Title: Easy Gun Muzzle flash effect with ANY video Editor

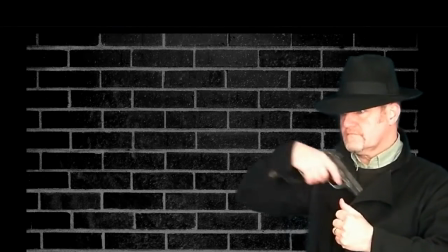Now the first thing you need to do is to film your gunshot sequence. Don't forget to mime the kickback of the gun as it fires, because this will all help to sell the effect to your audience.
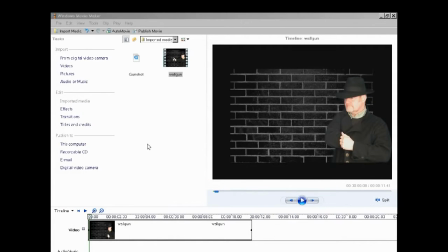Having got your footage, load it up into your video editor, in this case, Windows Movie Maker.
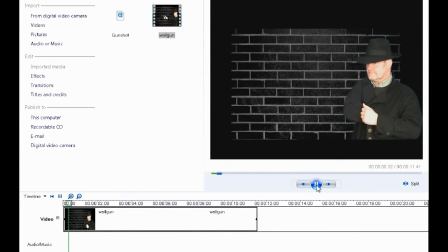Run the sequence up to the points in the movie where the gun is fired. And pause it. Now using the shuttle buttons, find the points immediately before the kickback reaction.
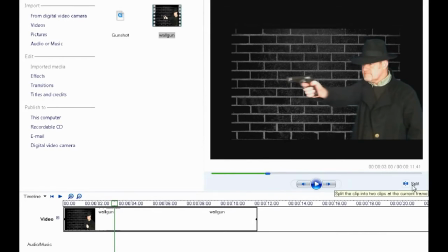And there it is. Now leaving the cursor where it is, split the clip into two.
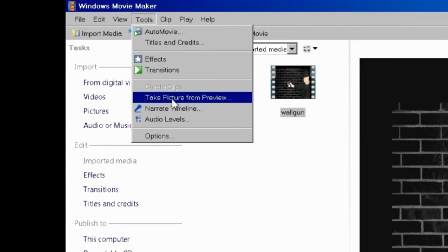And again, without removing the cursor, take a screenshot and save it to your desktop.
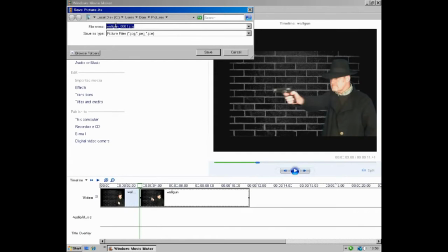I'm saving mine here as a JPEG pictures image. Now minimize your video editor and fire up your photo editing software.
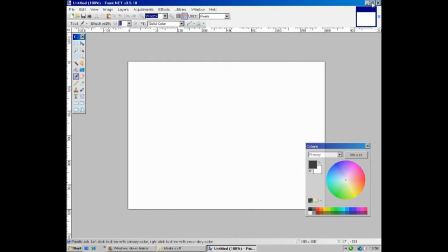Now here, I'm using paint.net, which is a completely free program,
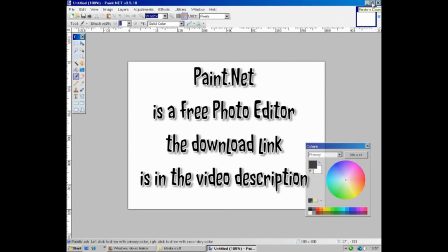and if you would like to download a copy yourself, then I put a link in the video description for you to do so.
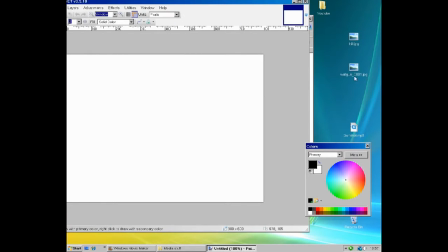Okay. Now open your screenshot.
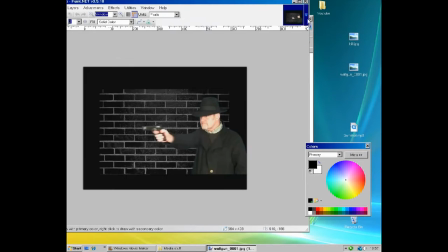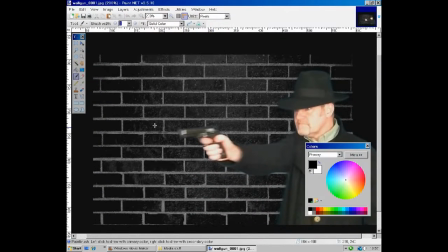And zoom it slightly larger to make working on the gun a bit easier. We are now going to make a gun flare.
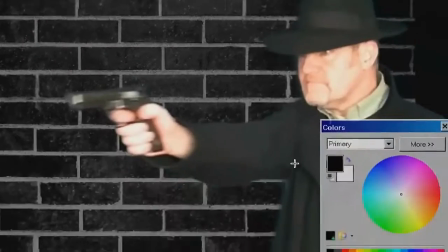So select the paintbrush tool and choose a nice gun flare-y type of yellow as your colour.
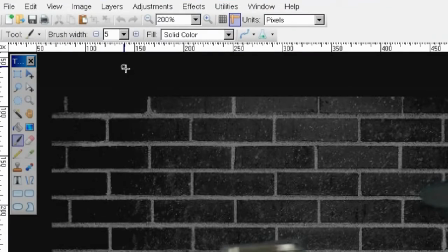And I'll probably bump up the brush size to about 5. Then just paint your gun flare onto the end of your gun.
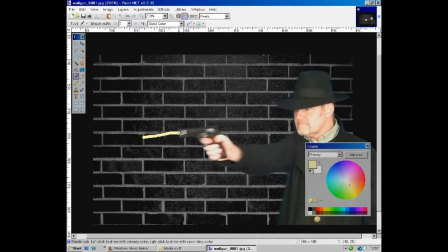Now it will come out this way, so a little bit there. Now you don't have to be Leonardo da Vinci to do this. A rough, flary shape will do. And there we are. I'm also adding a bit of white to make the flare look a bit hotter in the middle. Now when you have a reasonable flare painted,
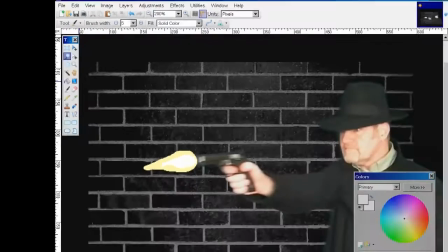choose the lasso select tool and use it to select the flare as well as a bit of space around it.
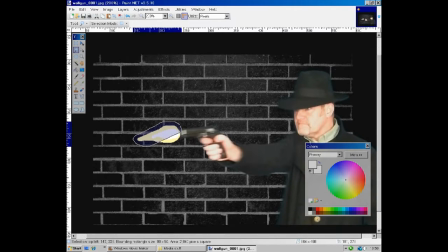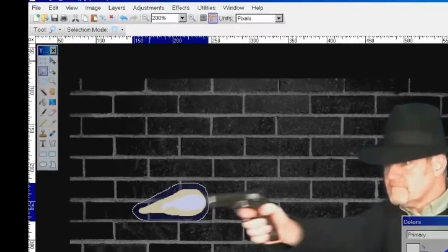When your selection is complete, go to the effects tab and choose blurs.
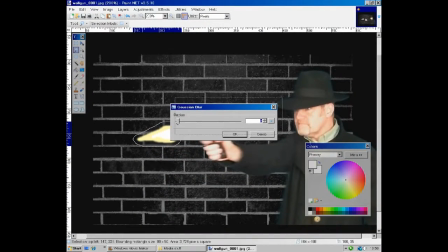And from there, select Gaussian Blur. By using the slider, you can now make the flare look nice and fuzzy.
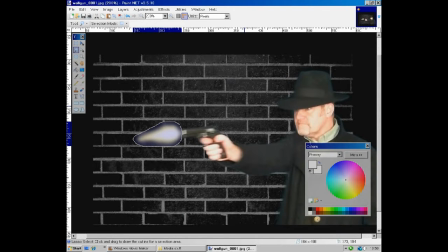That looks good. Now we mustn't forget that the flare will also light up its surroundings, so there is just one more adjustment to make before we are finished. So having clicked anywhere on the picture to deselect the flare, select Adjustments,
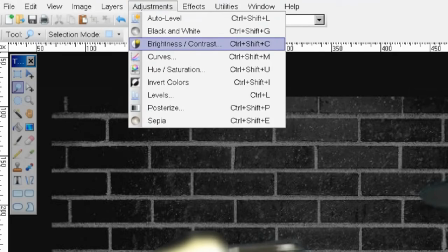and then Brighten Contrast, and use the slider there to bump up the brightness a couple of notches.
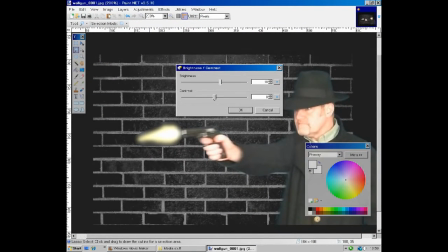In this case, about 25 should do it. And that's it!
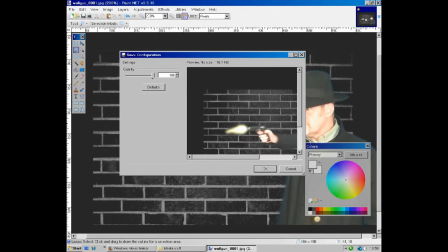You're done here, so save your altered frame and exit the photo editor.
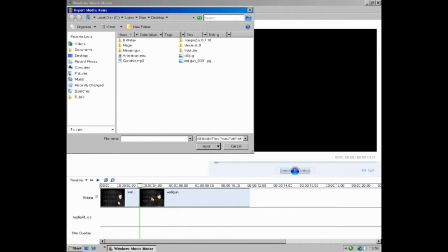Now, maximize your video editor again and import the frame you have just altered.
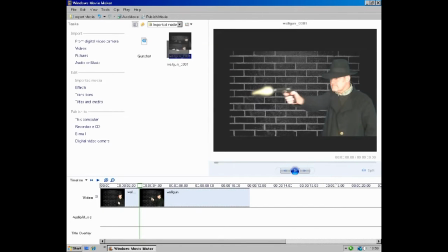Now for the clever bit. Grab your image and insert it between the splits you made in the video.
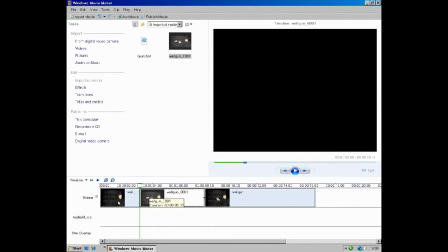You are effectively inserting an extra frame into the movie. It is, of course, far too big, so we need to reduce its size to one single frame.
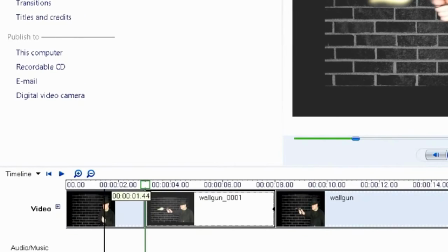Now, to make this a bit easier, just zoom the timeline to maximum. Then grab the right-hand edge of the image and drag it down to the smallest size that it will go to.
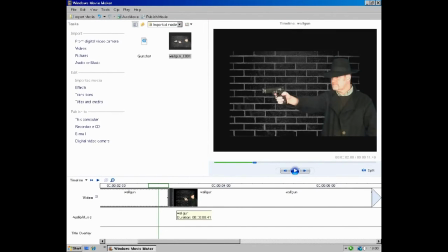There you go. If you now run that section of the clip, you will get the full effect of the doctored frame in sequence. And the addition of a gunshot sound effect completes the illusion.
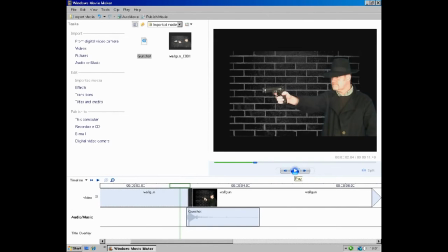And it's a case of rinse and repeat for each gunshot in your movie. And now, here's the finished article.